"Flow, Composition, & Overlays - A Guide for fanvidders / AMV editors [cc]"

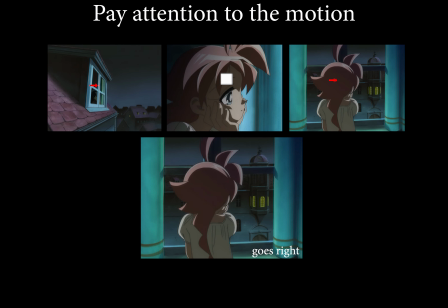Unfortunately, the sudden lack of motion is just as distracting, so you'll probably want to add motion to the still scene too.
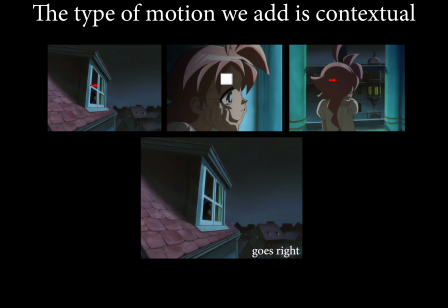The type of motion we add is dependent on the surrounding scenes, so you'll want to match the context.
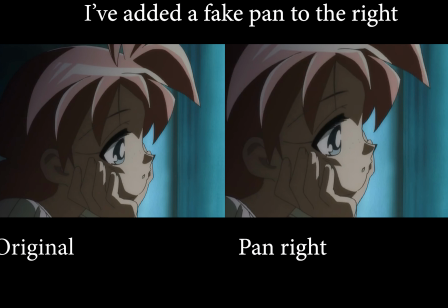In our case, the other scenes all pan to the right, so we'll want to add a pan right to this scene too.
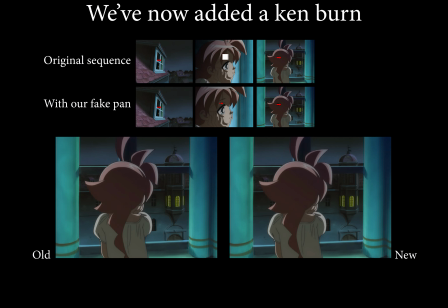The last few things I'm just going to kind of list off and not go into too much detail. First is color grading and brightness ramps.
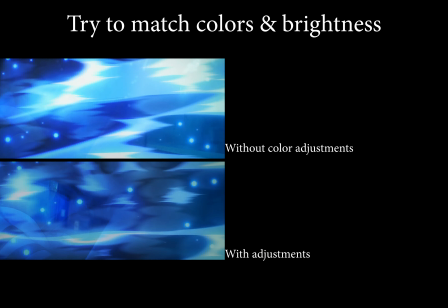Things look smoother if you can match colors and the brightness, so try and do that. The second is blending modes, also known as composite modes in some software.
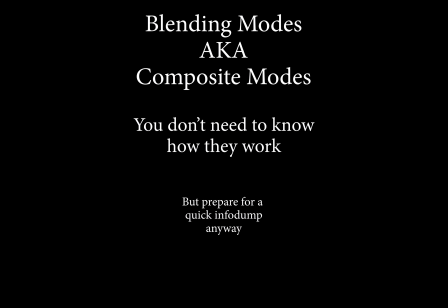Knowing how they work is not essential, but I've provided links to read more if you're interested. Here's the crash course.
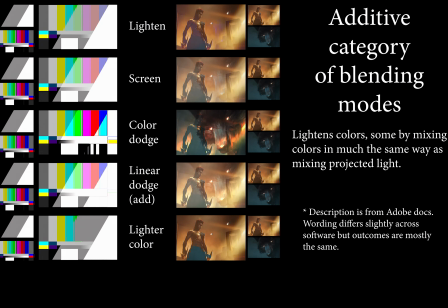The lighten or additive category shows everything that's lighter than the scenes below it and hides the darker stuff.
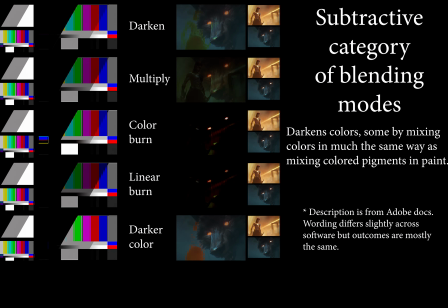The darken or subtractive category does the opposite, hiding the lighter stuff. The complex category does a lot of math related to the presence of neutral gray.
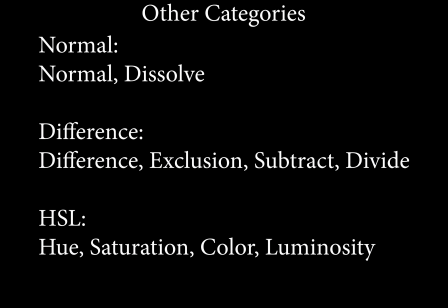Technically, there's 3 additional categories, but the modes in them are rarely useful for vidding. What I want you to take away from this is that blending modes aren't required for an overlay to look good,
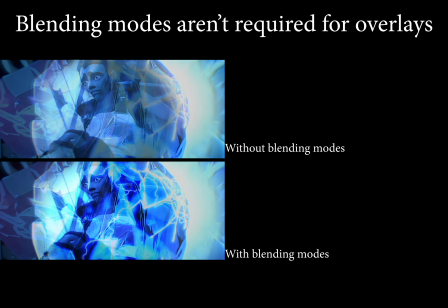but they can enhance it, so play around in your software if simply changing the opacity of a scene isn't working for you.
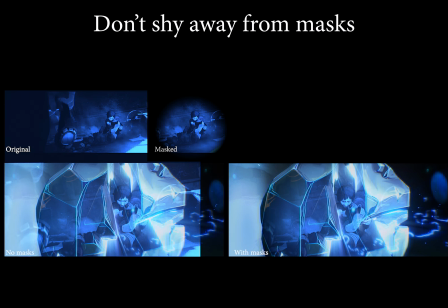The last thing is masking. Obviously, one of the advantages of overlays is avoiding masking, but doing it anyway can make an overlay look better.
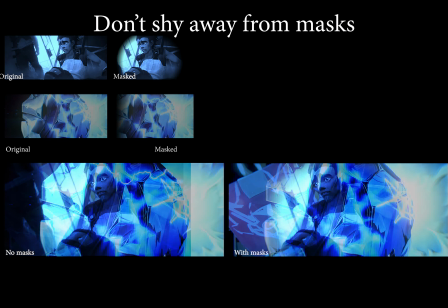If you're masking in an overlay, it does not need to be precise at all.
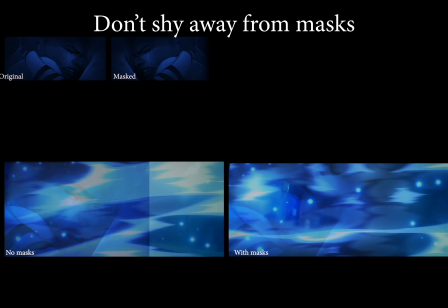You can do a generic shape with a high feather, and it can take away a lot of the mess and distractions, so don't shy away from it if the situation calls for it.
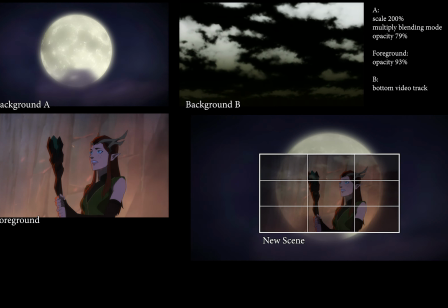So how does all this relate to creating overlays? We take our 2 or more shots and combine them in a way that still follows the rules of framing and composition.
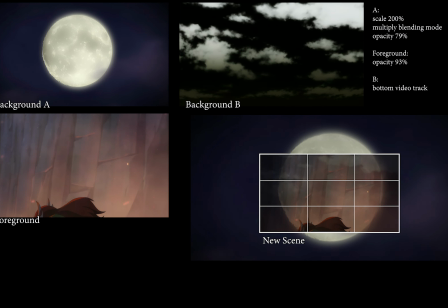This is extremely contextual, but generally this means you will want one scene that serves as your point of focus,
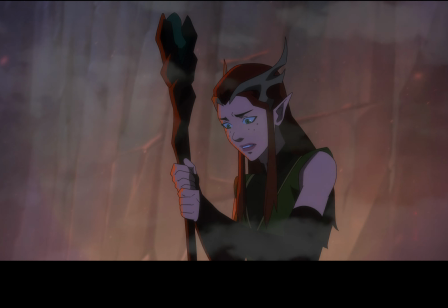your focal point, and the other scenes will provide some type of visual flair, for example adding clouds.
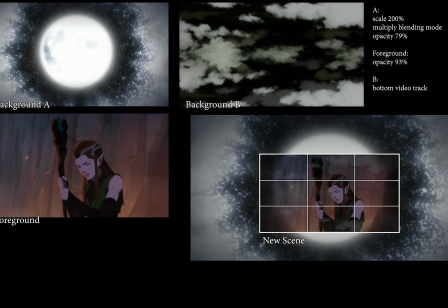As an aside, you can have more than one focal point, but this should not be your default in a composition.
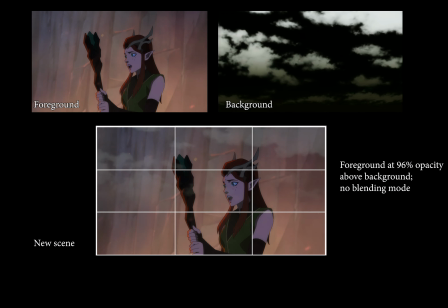I said before that one of the advantages of overlays is avoiding masking. This particular example of adding clouds is one such case.
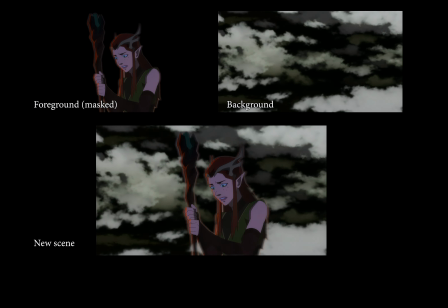Instead of masking out the character and putting it on top of a sky,
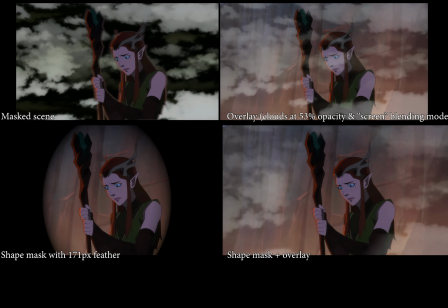you could dump the clouds on top of the shot without masking anything, or only a simple shape mask or cookie cutter,
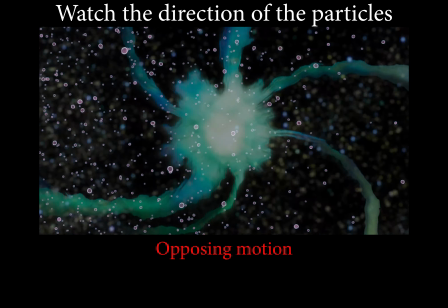which saves a lot of time while still looking decent. And what about our focus on motion? After learning about flow, you wouldn't want to have 2 scenes with opposing motion one after another.
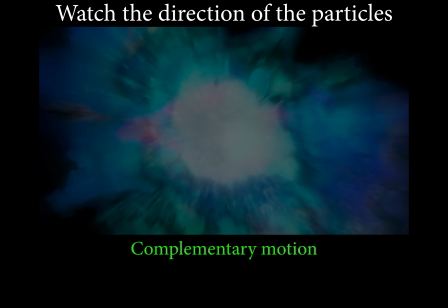This also goes for overlays. In most contexts, you don't want 2 scenes with different motions on top of one another.
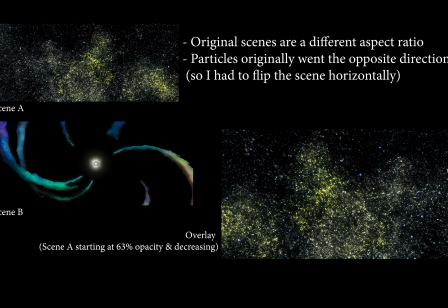Instead, you'd work with each scene individually, modifying them so they have the same motion before making them into an overlay.
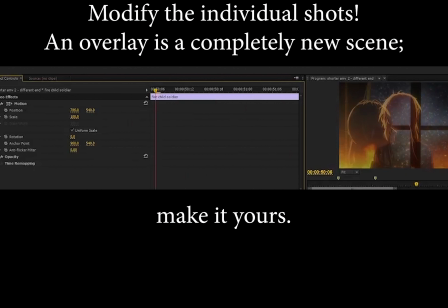And that's another thing. Do not be afraid to modify the individual shots in order to make a better looking overlay. You can rotate, zoom, make things off-center. You're creating your own scene now when you're making an overlay, so think outside the box.
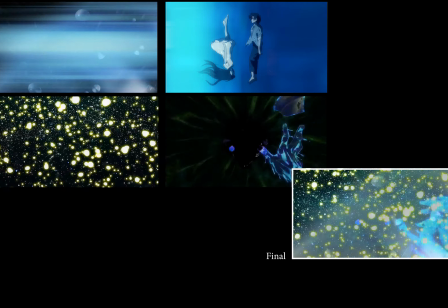The goal of an overlay should be for every single frame to look good and for all the pieces on screen to form a single unifying picture.
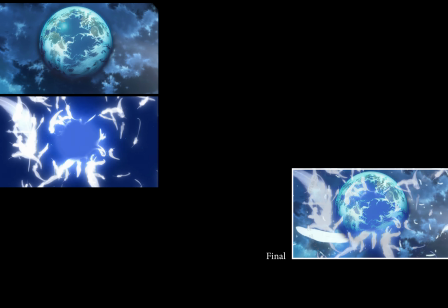In most cases, you do not want each shot to be immediately identifiable as separate from the whole.
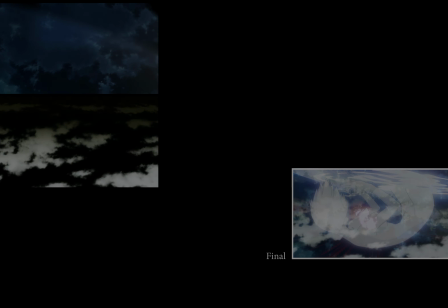Keep this in mind when selecting scenes for your overlay. To make an overlay, choose at least 2 shots.
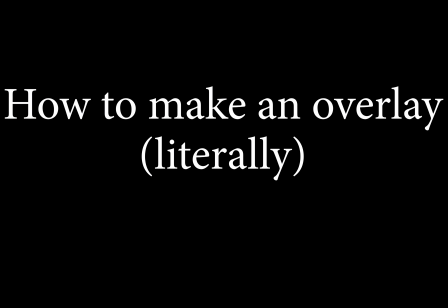Put one shot on the first video layer or track of your timeline, and put other shots directly above it on ascending video tracks.
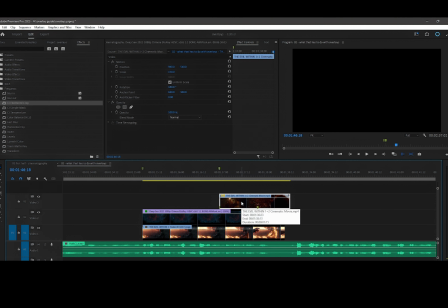It doesn't matter which type of shot is on what track, but I personally like to put my foreground on the bottom and build all my background scenes above it. Making an overlay with more than 2 shots can seem daunting at first, but it's really just the simple overlays stacked multiple times. Next, change the opacity or amount of transparency on the top shot so you can view both clips at the same time.
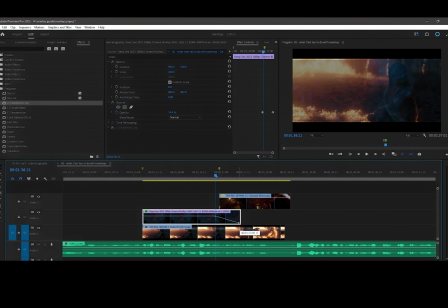Adjust it to your desired look. There is no special opacity number as it will vary for each of your overlays.
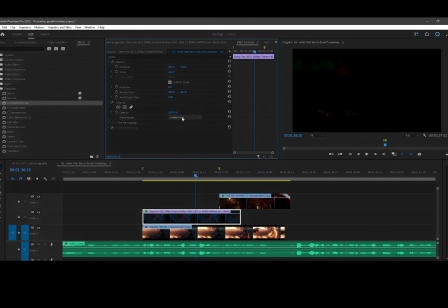If instead you want to use a blending mode, you'd typically start with both shots at 100% opacity and apply the blending mode to the one on the top video track.
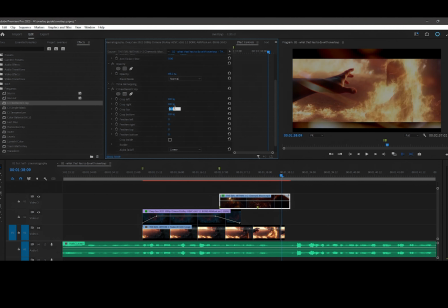After you find which mode looks best, you can change the opacity or make other adjustments to enhance your scene.
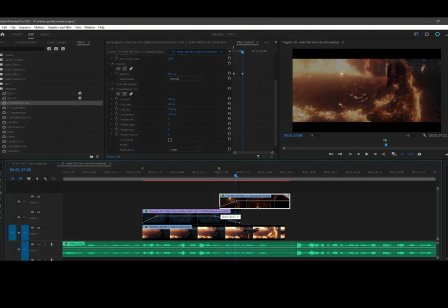As you make more overlays, you may start using a certain blending mode more often, but keep in mind that these are contextual too, so don't limit yourself to only using certain ones. Once I'm satisfied with the composition, if necessary, I will add masks so the background elements don't impact my foreground.
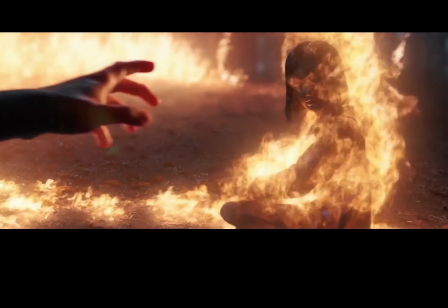Now that we've covered all the fundamentals for overlays, let's dive into when you might use them and some example techniques.
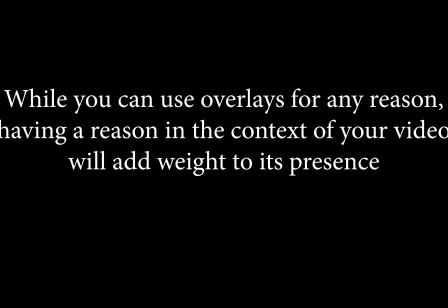While you can certainly make overlays just because you think they look cool, I think having a reason for an overlay in the context of the video is crucial.